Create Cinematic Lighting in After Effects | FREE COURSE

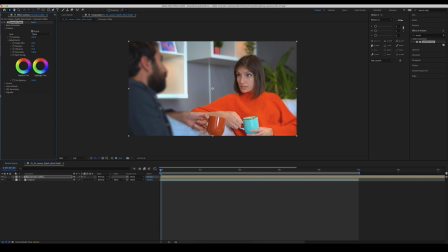(20:38)
I think maybe about 110 there will work pretty good. And then finally, you know, teal and orange is the cinematic look. So let's just add a little bit of teal into our shadows and a little bit of orange into our highlights and just sort of see where we land.
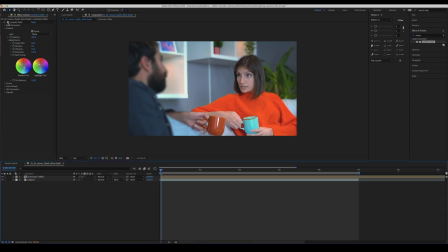(20:54)
All right, so let's have a look at our original. I'll show you this with the Lumetri color off first. So that's off and this is on. Now, if we go back to our original here, that's our original.
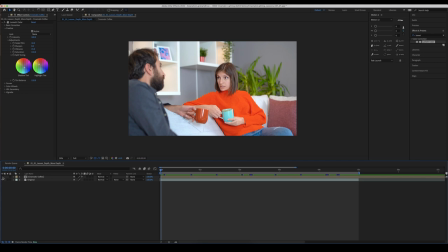(21:04)
Two people sitting on the couch. The focus of our attention already is the woman's eyes because they are the main part in the footage that are in focus.
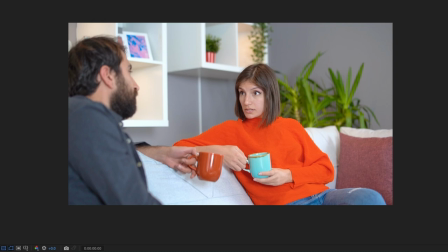(21:13)
She's also centered in the frame, which is quite nice, but there's a lot of negative space on the right-hand side of frame here. So what we've done is we've cropped things in, we've added some fake blurs around here and around here just to really sell that we're supposed to be looking at her.
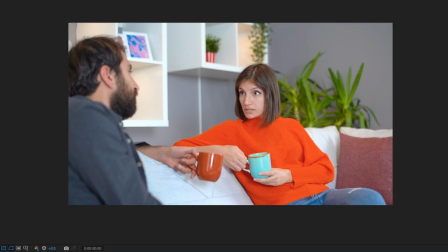(21:28)
I've reframed her to be on the right thirds and we've color graded just to give a little bit more intrigue and suspense into this image.
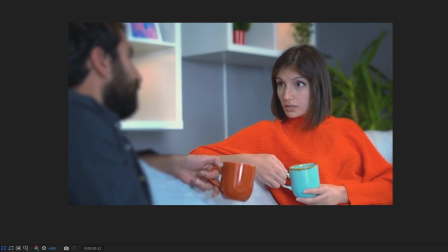(21:35)
So let's play it through and see what that looks like. And we'll compare it to our original.
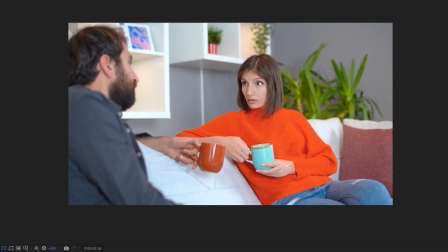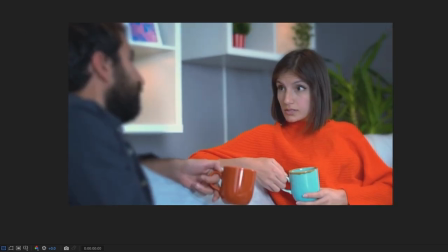(21:50)
So in my opinion, I think we've just added a bit more character to the shot.
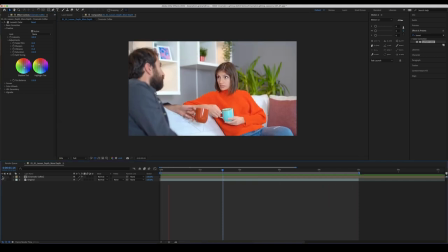(21:53)
Now, obviously this is me just going through things relatively quickly to see how fast we can just add some character to our shot.
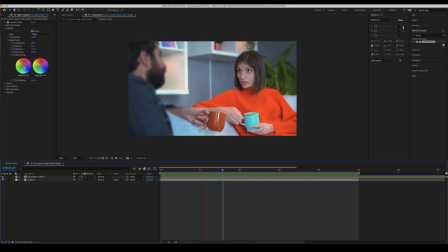(22:00)
So, you know, feel free to jump in and play around with Lumetri color to get, you know, a different look to your footage here. Maybe you want to not make the orange as vibrant, or maybe you want to really pull down the background in terms of the exposure.
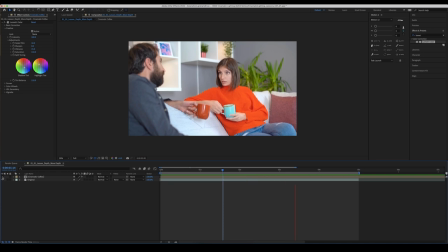(22:11)
It's completely up to you, but these are some of the quick tools that you can use in After Effects to start to add some more cinematic lighting to your projects. All right, so that's the first lesson in creating a sense of depth in your image.
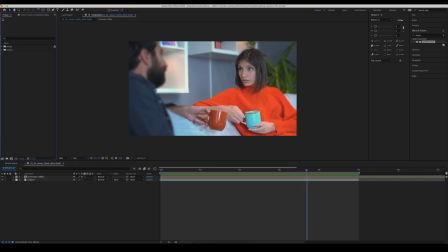(22:24)
So what's another way that we can add some depth? All right, let's jump into the next lesson, and that is the dirty foreground.
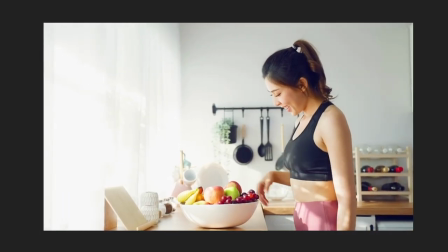(22:29)
So we've got this shot here of this woman walking up to her bench, grabbing an apple, and you know, having a bit of a throw around with it.
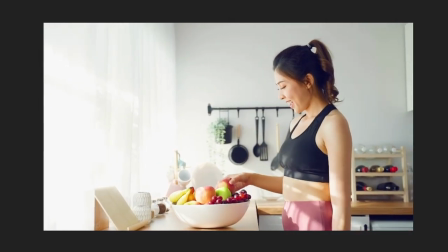(22:37)
Now, it's a pretty good image.
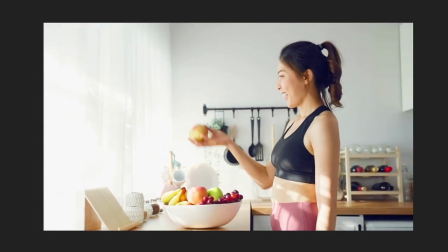(22:39)
It's, you know, it's nicely lit, it's well color balanced, but in my opinion, it's a little bit bland on the left-hand side.
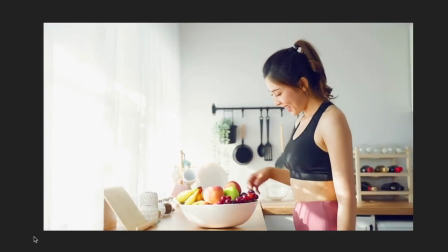(22:47)
You've just got a big area of white nothingness, which obviously is the motivation for the light.
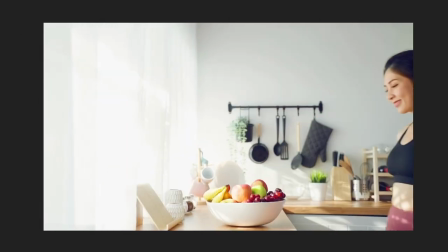(22:53)
And we'll talk about motivated and non-motivated light sources later on in this course. But at the moment, this is just a bit, there's nothing there.
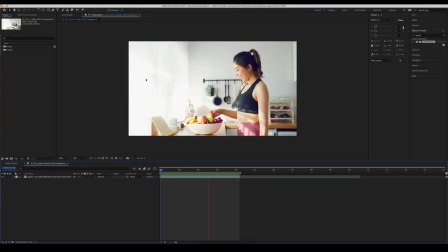(23:01)
We just want to add something else in here to kind of break the shot up a little bit and make it not feel as sparse. So what can we do? So in the theoretical part of this course, we talked about bringing in those foreground elements that help to achieve a sense of depth by creating a foreground. So at the moment in this shot with no foreground elements, you've got the part that's in focus, which is this person and the fruit.
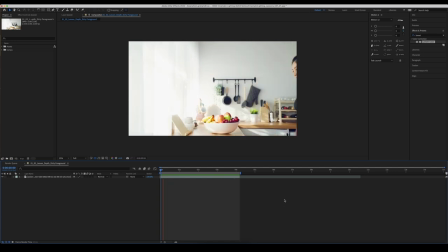(23:22)
And then you've got the background, which is out of focus. But bringing in some of these foreground elements will really help to just create more of a sense of depth within this room. So let's look at how we can do it.
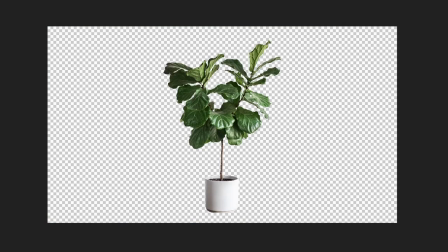(23:31)
So a very easy way to do this is just bringing in a PNG image of something like a plant with the background removed so it's on alpha.
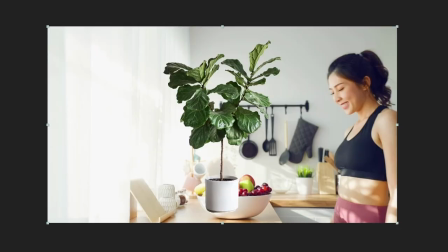(23:39)
And then we can lay that over the top of our image like so. And then obviously we'll work through the tools of how to make this work.
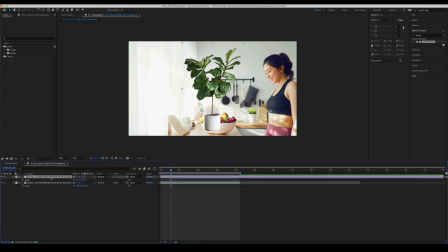(23:46)
But there's a really cool thing on Envato Elements, which you may not have used before, and I'm just going to show you it right now because it's very handy for this kind of work, especially when you're just blurring things out and you just really need the shape of something. And the reason why I'm going down this route is because when I was preparing this course for you,
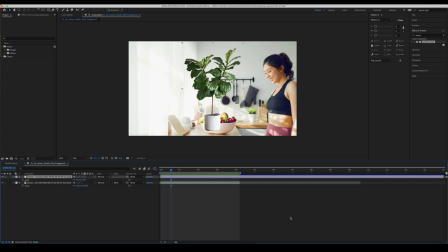(24:03)
I really wanted the rear of a coffee machine for something we're about to do in this lesson. And I was trying to find a photo of the rear of a coffee machine. And, you know, no one takes a photo of the rear of a coffee machine. So I thought, how can we get all of the angles that we need for these kind of images to make things work on this kind of fake set that we're building?
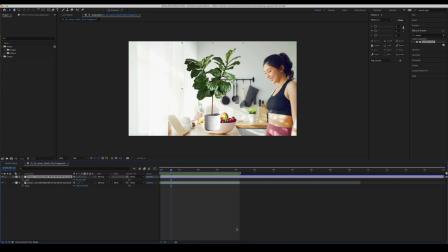(24:20)
Well, the answer is the 3D assets on Envato Elements. And let me show you them right now.
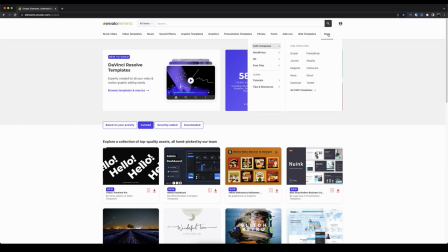(24:25)
So if you go to Envato Elements and you go up to this section here that says more, you can go down to our 3D section.
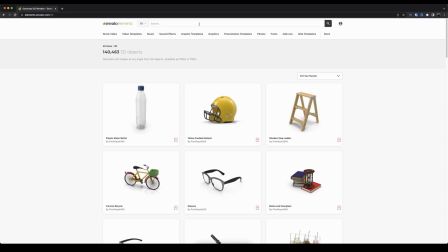(24:31)
And like I mentioned, I wanted to find the rear of a coffee machine. So I just searched coffee machine.
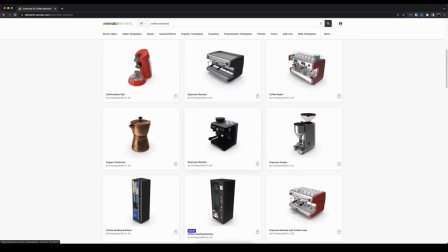(24:38)
And you'll see this a little later on in this lesson, but this is the one that I used. Clicked in on this, view 360 render.